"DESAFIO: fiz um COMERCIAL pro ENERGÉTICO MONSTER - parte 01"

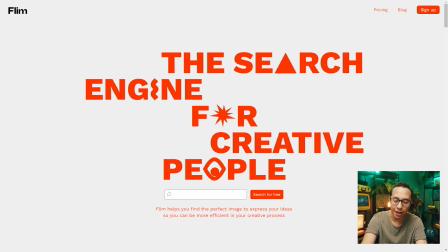4:04 Aqui no Flynn eu vou procurar por Soda Can,
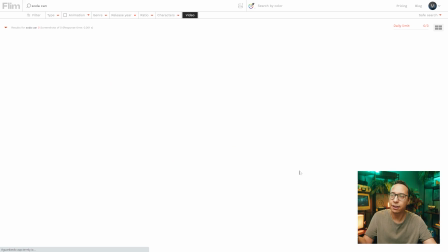4:08 lata de refrigerante, para encontrar cenas que tenham latas de refrigerante aqui no meio dos projetos.
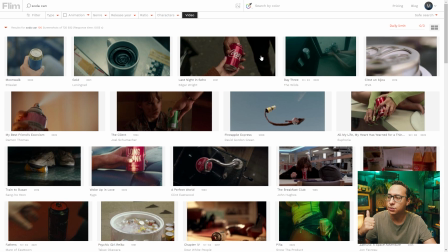4:14 E aqui a gente vai ter cenas, tanto de videoclipes, quanto de filmes, quanto de anúncios.
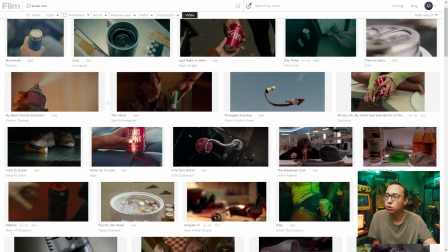4:19 Mas como eu vou construir um anúncio, eu prefiro vir aqui e trocar o meu tipo de vídeo para anúncio.
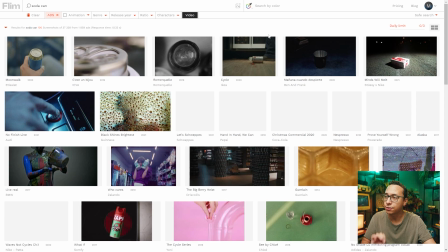4:25 E aí eu vou ver apenas vídeos que são anúncios.
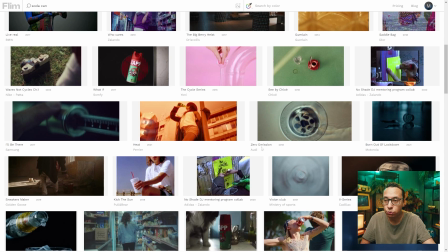4:28 Aí a gente tem referências aqui, da Pepsi, referências da Audi, que envolvem latas e bebidas, Da Schweppes,
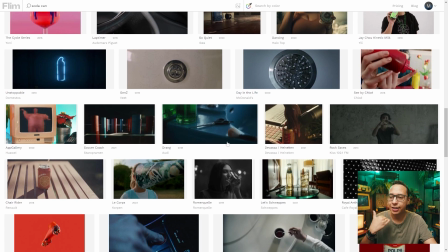4:35 da Heineken Eu gosto muito dessa inteligência artificial Porque ela me dá referências fora da caixa Pra eu não assistir só
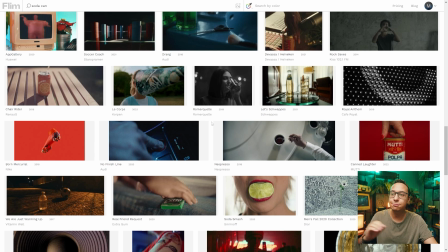4:42 vídeos que são De energético Mas sim vídeos que envolvem latas E isso pode me dar ideias pra takes Do que eu vou fazer aqui no meu vídeo também Mas assim, pensando que a gente vai fazer Um vídeo de um energético O que eu tive de ideia? Eu preciso nesse vídeo Passar muita energia Então pra isso eu vou acabar usando muita luz Vou tentar fazer um vídeo com uma pegada bem pesada, talvez um rockzão de fundo, alguma coisa com bastante energia mesmo, só que eu também preciso fazer uma autoanálise, tá? Eu tenho que ser honesto com vocês e comigo mesmo principalmente. E o negócio é o seguinte, cada um tem que saber qual que é o seu superpoder. Por exemplo, o meu superpoder definitivamente não é fazer direção de arte. Eu vou ter bastante dificuldade de trabalhar como o Vitão trabalha, por exemplo, nos vídeos dele com os elementos de cenário e tudo mais. Eu acho que eu vou acabar indo pra uma pegada mais próxima da simplicidade, como faz o Daniel Schiffer. Isso na parte de produção. Porém, na pós-produção, eu pretendo trazer essa direção de arte usando ferramentas que estão ao meu dispor. Pra daí sim construir essa identidade e esses cenários, como faz o Vitão nos projetos dele. Porque, afinal de contas, a pós-produção é o meu superpoder. Modéstia à parte, eu sou bom na parte de edição, eu sou bom na parte de efeitos visuais. Então, esse vai ser o meu trunfo. Então, na hora da produção, eu vou pensar em alguns takes essenciais pra eu conseguir usar ao longo do meu vídeo. Que vão ser planos detalhes da lata, eu vou trazer algumas outras latas pra compor ali também a cena, principalmente o nosso hero shot, que é aquela cena onde vai aparecer a lata em primeiro. Quero pegar aqueles detalhes de gotinhas escorrendo na lata. E uma cena que eu tive uma ideia aqui, principalmente pra esse hero shot, eu acho que seria muito legal se a gente fizesse uma ideia da lata caindo na mesa, e como vão ter as outras duas latinhas, vai dar pra gente fazer a lata caindo na mesa e as duas latinhas pulando assim, como se essa lata fosse super pesada, sabe? Eu vou fazer isso totalmente na pós, mas eu preciso dessa cena gravada durante a produção pra que faça sentido a nossa construção. E aí, depois que eu tiver esse material capturado, eu vou pra pós pra gente construir todo o restante do nosso filme. Sabendo do nosso shot list e as cenas que a gente precisa gravar, bora produzir. Bom, gente, estamos aqui então pra nossa gravação.
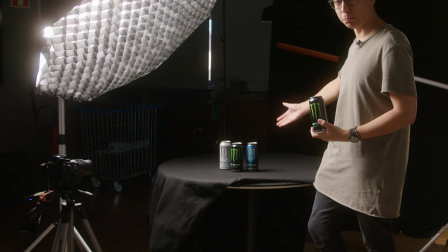6:50 Comprei algumas latinhas de Monster a mais pra gente poder usar Pro conceito do vídeo que a gente vai criar aqui E
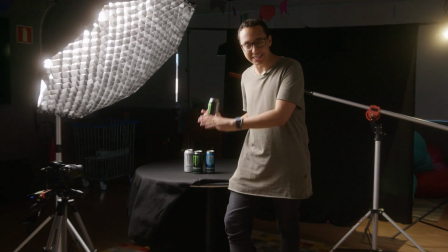6:56 o que eu montei pra gente conseguir fazer esses takes aqui em live action Basicamente,
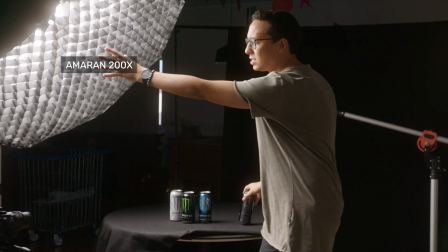7:03 uma luz principal, que é o nosso Amaran 200X Ele tá aqui com esse gridzinho justamente pra direcionar essa luz pra cá Ele não vai ficar nessa posição, tá?
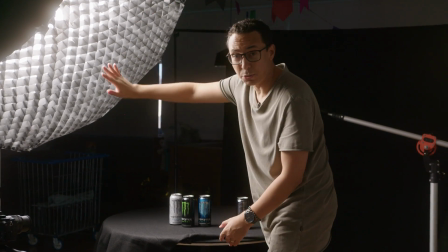7:11 Eu vou virar ele um pouquinho mais pra cá Pra ele direcionar a luz com o grid pra não ir muita luz lá pro fundo Lá no fundo,
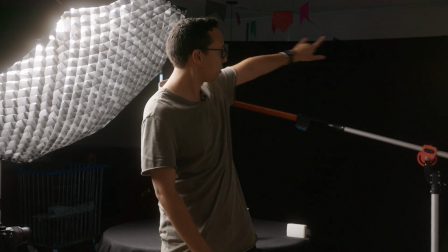7:16 no caso, foi onde eu montei o fundo infinito Um tecido preto, né? Só pendurei ele ali com dois tripézinhos ali E além disso, eu também tenho aqui,
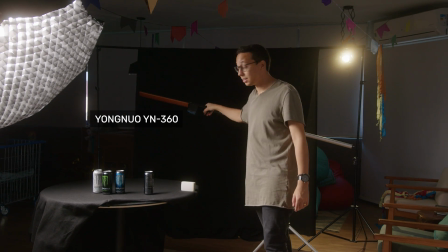7:25 ó Uma girafinha Eu coloquei aqui o Yongnu YN360 Pra fazer um recortezinho Uma luzinha de fundo,
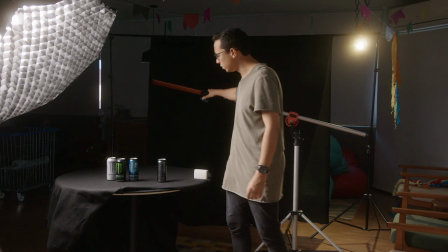7:32 um backlight legal Também fica bem bonito nas latas quando a gente liga,
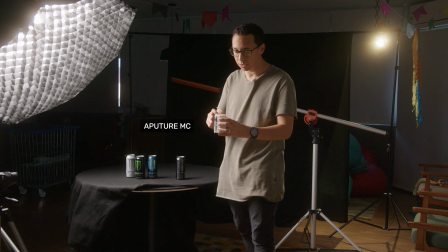7:35 ó Fica um dourado bem bacana Eu também tenho um MCzinho aqui Que vai ser legal de usar ele como uma luz pra complementar, né?
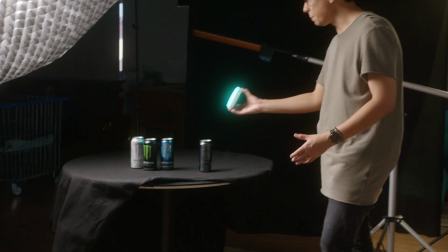7:43 Então, por exemplo, esse daqui vai dar pra gente deixar em azul Fazer alguns movimentos com a luz Tô pensando em usar um outro também, que a gente tem ali, pra deixar um verde, né?
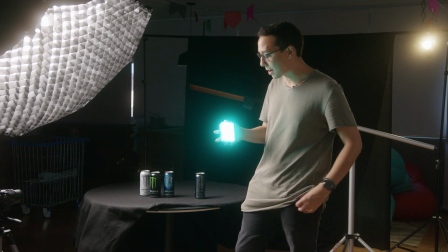7:52 Porque a cor principal da marca, a cor que a gente mais reconhece dessa marca. E aí, aqui na mesa, o que eu tive que fazer?
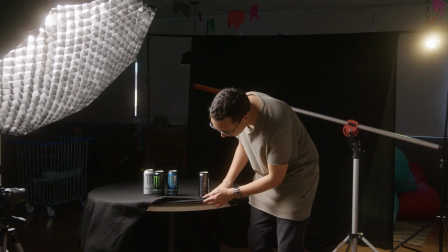7:58 Essa mesa, originalmente, ela é branca, tá? O tampo dela é branco.
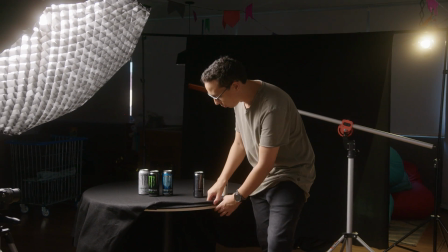8:01 E aí, como eu não tinha um outro pano pra colocar, eu precisei colocar esse feltro aqui, que ele tem uma textura diferente.
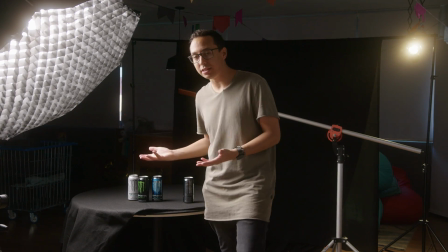8:08 Isso pode ser que nos atrapalhe, como pode ser que deixe o vídeo um pouquinho mais legal. Não sei o que isso vai dar, tá?